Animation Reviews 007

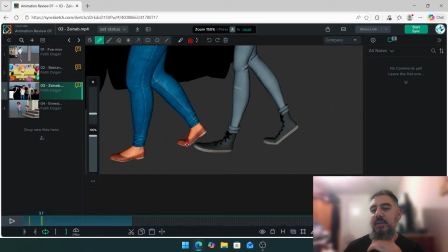So take a look at, there might be a controller that you've rotated around here. That's just making it feel like it's on the floor.
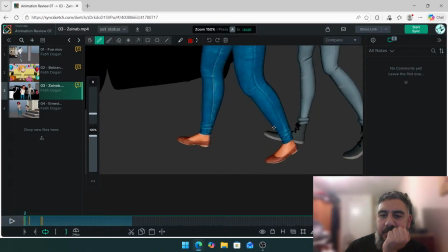This is doing that as well. So just make sure like this part of the foot is flat. It only feels flat when you're rotating the foot. So there might just be something happening there. So just take a look.
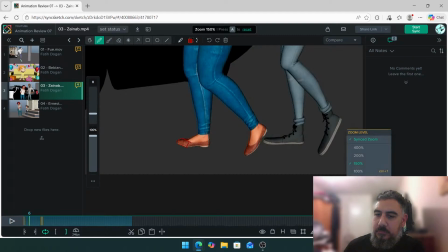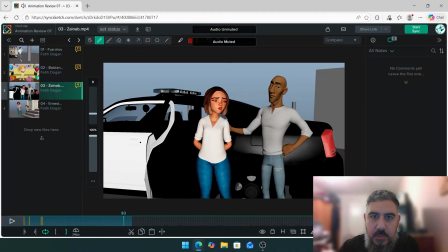I think the ups and downs. Mute. 1, 2, 3, 4.
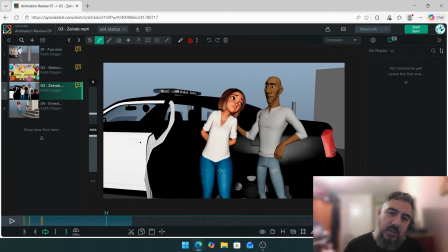Yep. That little scooch that you do, that move over there, that's really nice. I can really feel the energy in there. Just be careful.
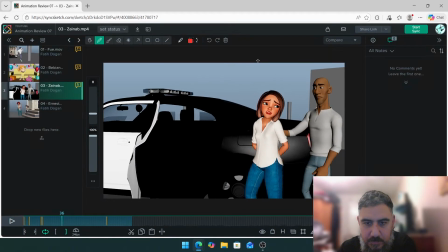Around here, I'm looking at the legs and it feels like she's just moving without the legs doing anything. Like, it's like she's sliding. See how the legs stay the same, but the body's moving forward?
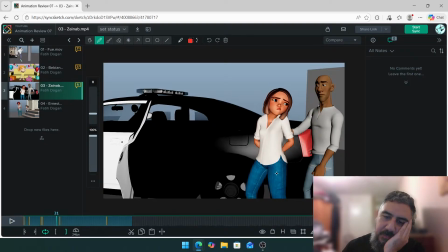So just be careful. Take a look at what's happening with the legs. It's sadly the shoes are pointed up a bit, but I can rotate. You know what? If that's the point, if that's the case, Zainab, just cheat the contacts to make it look correct.
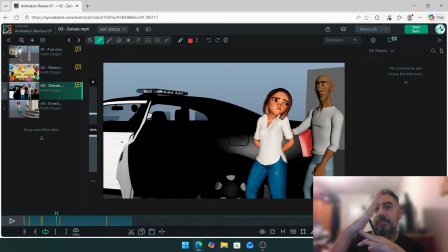Because if the shoes are pointed up naturally, and then you do a rotation, and
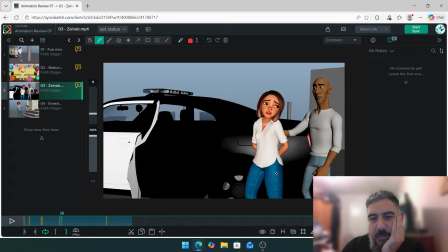just rotate it to make it look naturally, if you can. Yeah. So I would say this one's a bigger thing, where she around here looks like she's floating. So take a look at the feet.
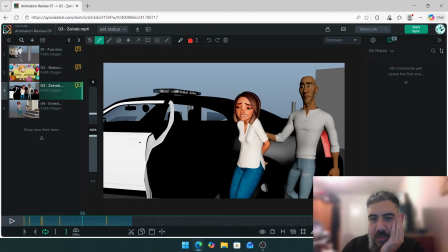That's fine. She goes down. And I really like that left movement. There.
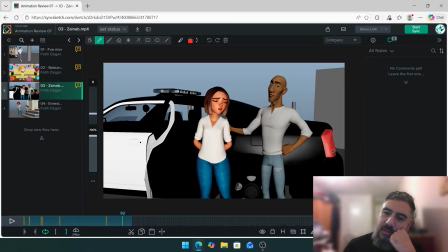It really feels nice with her character and what she's saying. Which I need to listen to again.
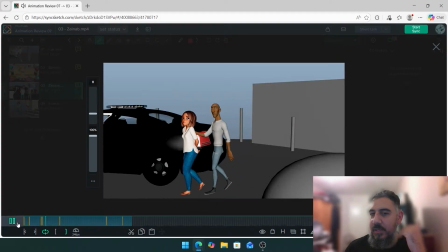Dramatic? Can you believe the nerve of that guy calling me dramatic?
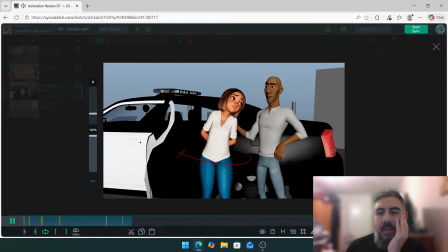Can you believe the nerve of that guy calling me dramatic?
Yeah, and he needs a little bit more up and down when he gets to around here.
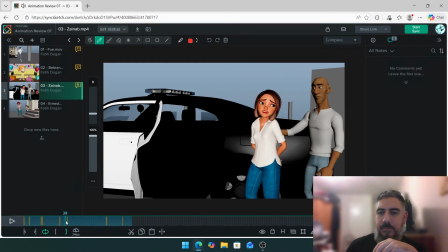Look, so if you look at his hips, calling me dramatic.
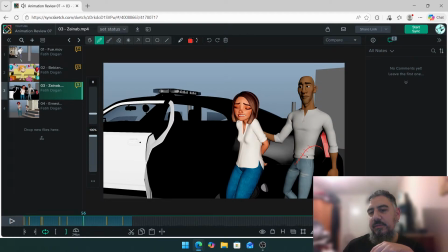it's just the ups and downs are very, very like gradual. You can stay at the top and at the bottom a little bit longer, so the down and up feels a bit more sharper.
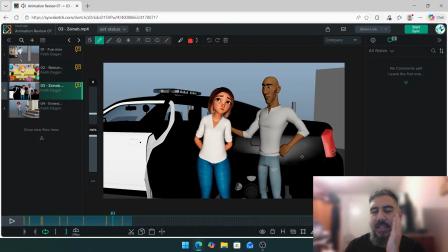Not too much, just a little bit more. At the moment, it's very kind of very even.
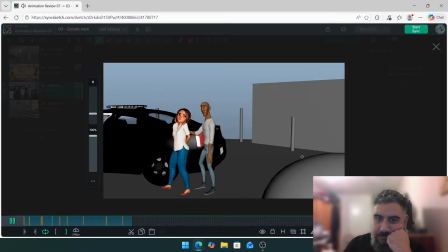Can you believe the nerve of that?
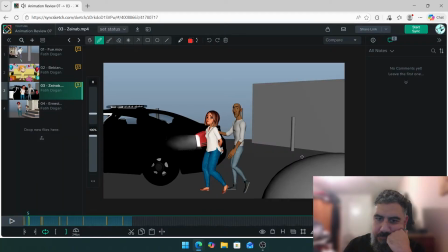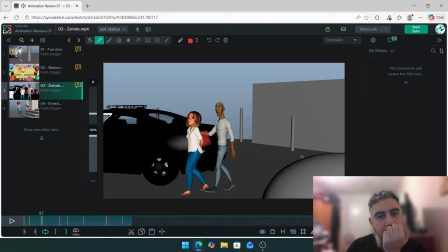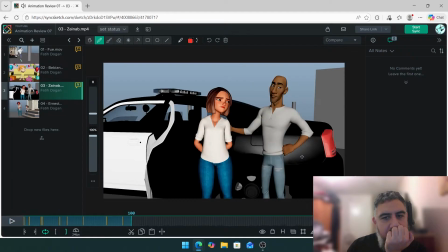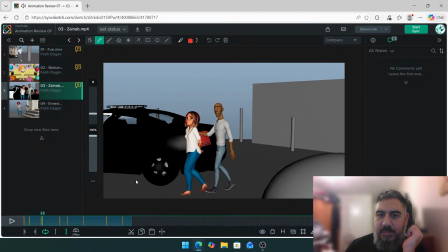Can you believe the nerve of that guy calling me?
I think you're not rotating the hips here enough, because that way this will be like around here. The hips need to be rotated a little more on this guy. I'm not sure you do have any rotation on the hips.
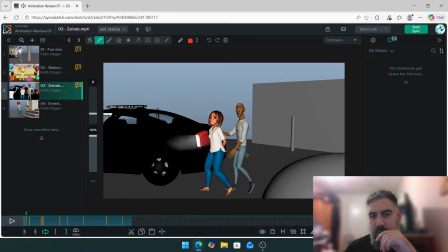Yeah. It looks like you're moving the legs, but not rotating the hips. And that's why it feels a little bit off. So let's just add the rotation on the hips. And if you do have the rotation on the hips, you just need to make it a bit more bigger. Can you believe the nerve?
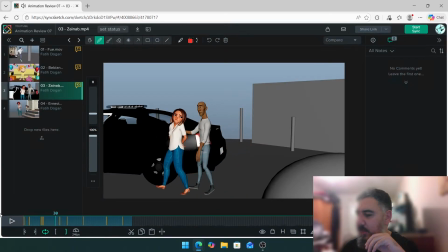But from what I'm looking over here, I can't see it. So let's just take a pass at that. But I can rotate the part down. But you can. Yes, I believe in you. It's sadly the rig. Yes, we'll do. No worries.
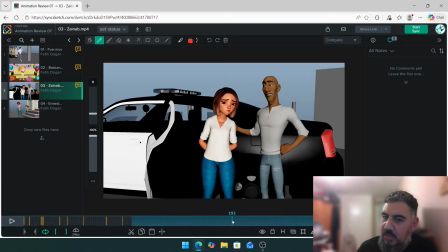Okay, so I don't have much more for that little section. That section looks... besides the walking and some of the foot controls, I think it's getting there.
Do not start.
Oh, very nice. Very nice. That do not start has a lot of attitude.
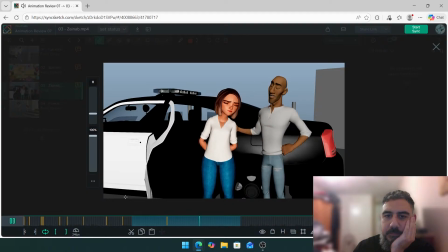Do not start. Exactly how many cups of coffee did you have this morning? Do not start. Exactly.
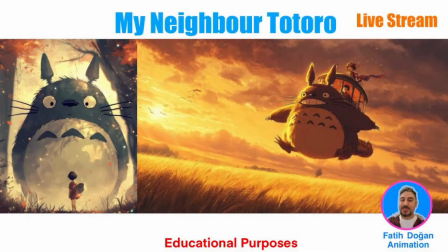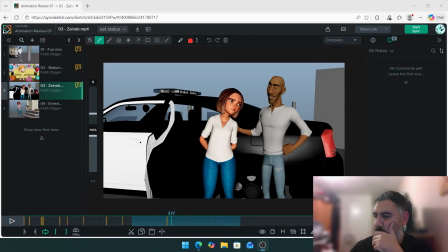Yes.
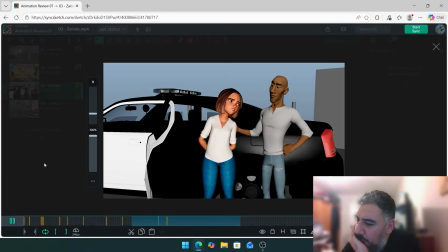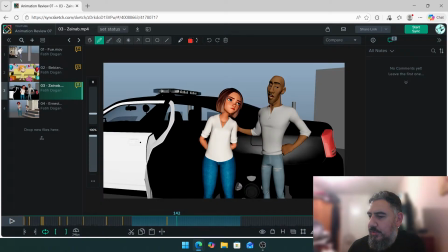Yeah, that little head shake that you're adding in there, and then the rotation. Oh, did I just accidentally put my Totoro screen on? That's what happens. Accidents do happen. That wasn't intentional. That was a technical problem.
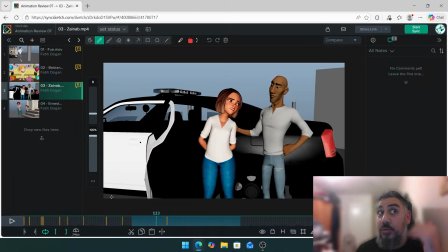Yeah, I think that's working really well. That little do not start, and then she gets quite aggressive towards him and like leans towards him. I'm not promoting violence. It's just it works with it works with the audio. So that part, it works really well with what she's saying.
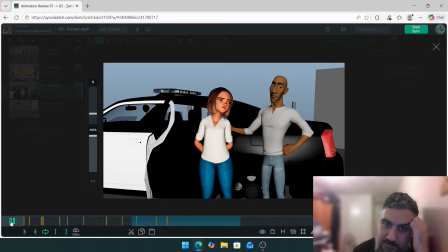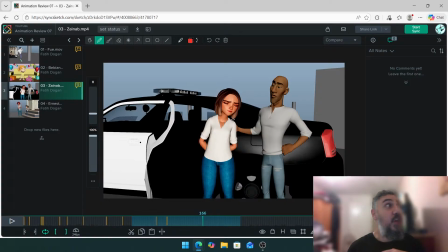I think up until this point, you know, when she goes, "Don't start," and then she goes, gets a bit more slow. That's nice up until this point. From here onwards, I think you need to do some more sharp movements, like just to mix up a bit more. Because from 166, don't start.
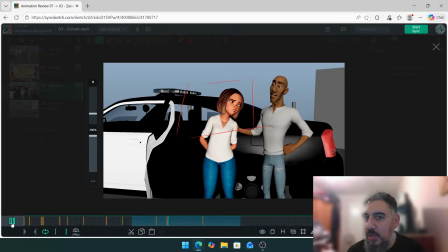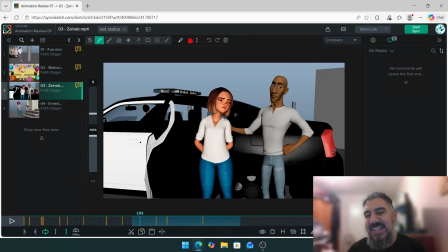it becomes a little bit floaty, like, yeah, like the head's moving, the chest, and this. It just needs to feel a bit more like idle motion, but more connected. So like breathing,
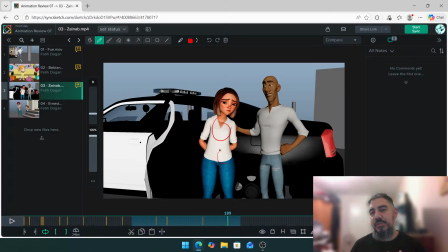turning, like the head, chest, and hips. So the head moves, the chest and the hips follow. At the moment, from 166 around here onwards, this feels like you're in one pose, but it doesn't feel like the head's moving connected to the chest and the hips.
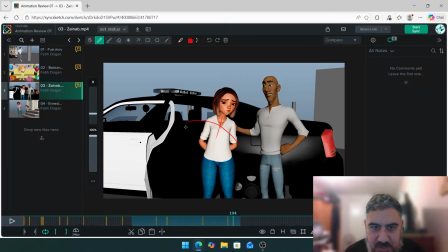Yeah, you see? It's like the head is doing, the chest is doing that kind of a gradual rotation, but the head is doing something else. Yeah? The head does that, the chest is doing this. Yeah? And then the body just stays there.
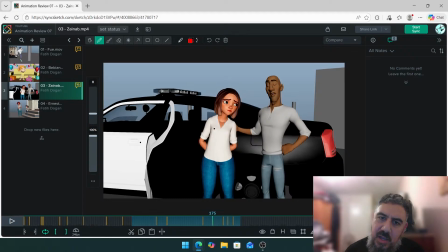So, whatever the head's doing, that, I would do this, following what the head's doing, a small up and down with the hips. So even though we're not doing anything, we're still doing something, just at a smaller spacing ratio.
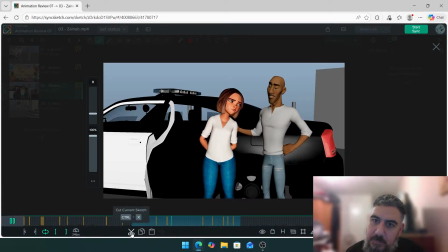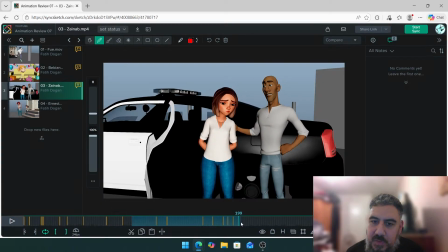Okay, let's take a look at this section.
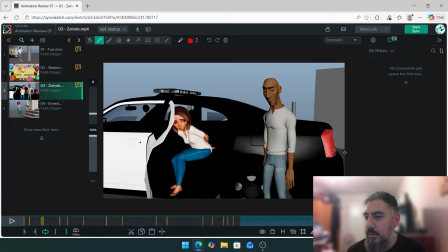Let's see.
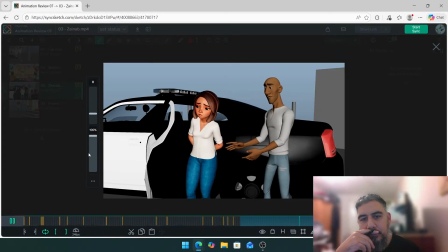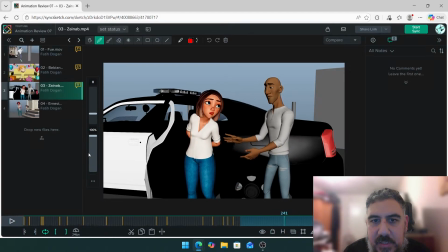I really like the performance choices here. She takes a step back. I do think you've got this kind of arcs happening there.
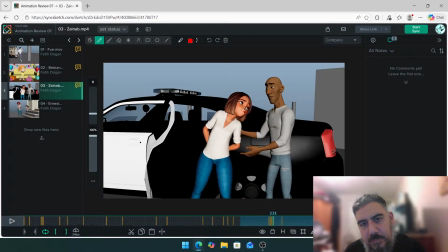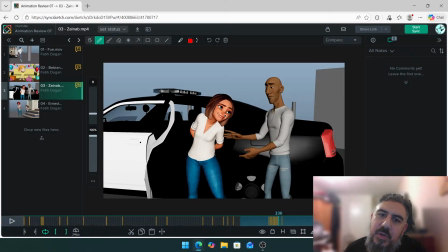So if we track her nose, there we go. So it comes down and does this. I think you can make that a bit more simpler by just like this.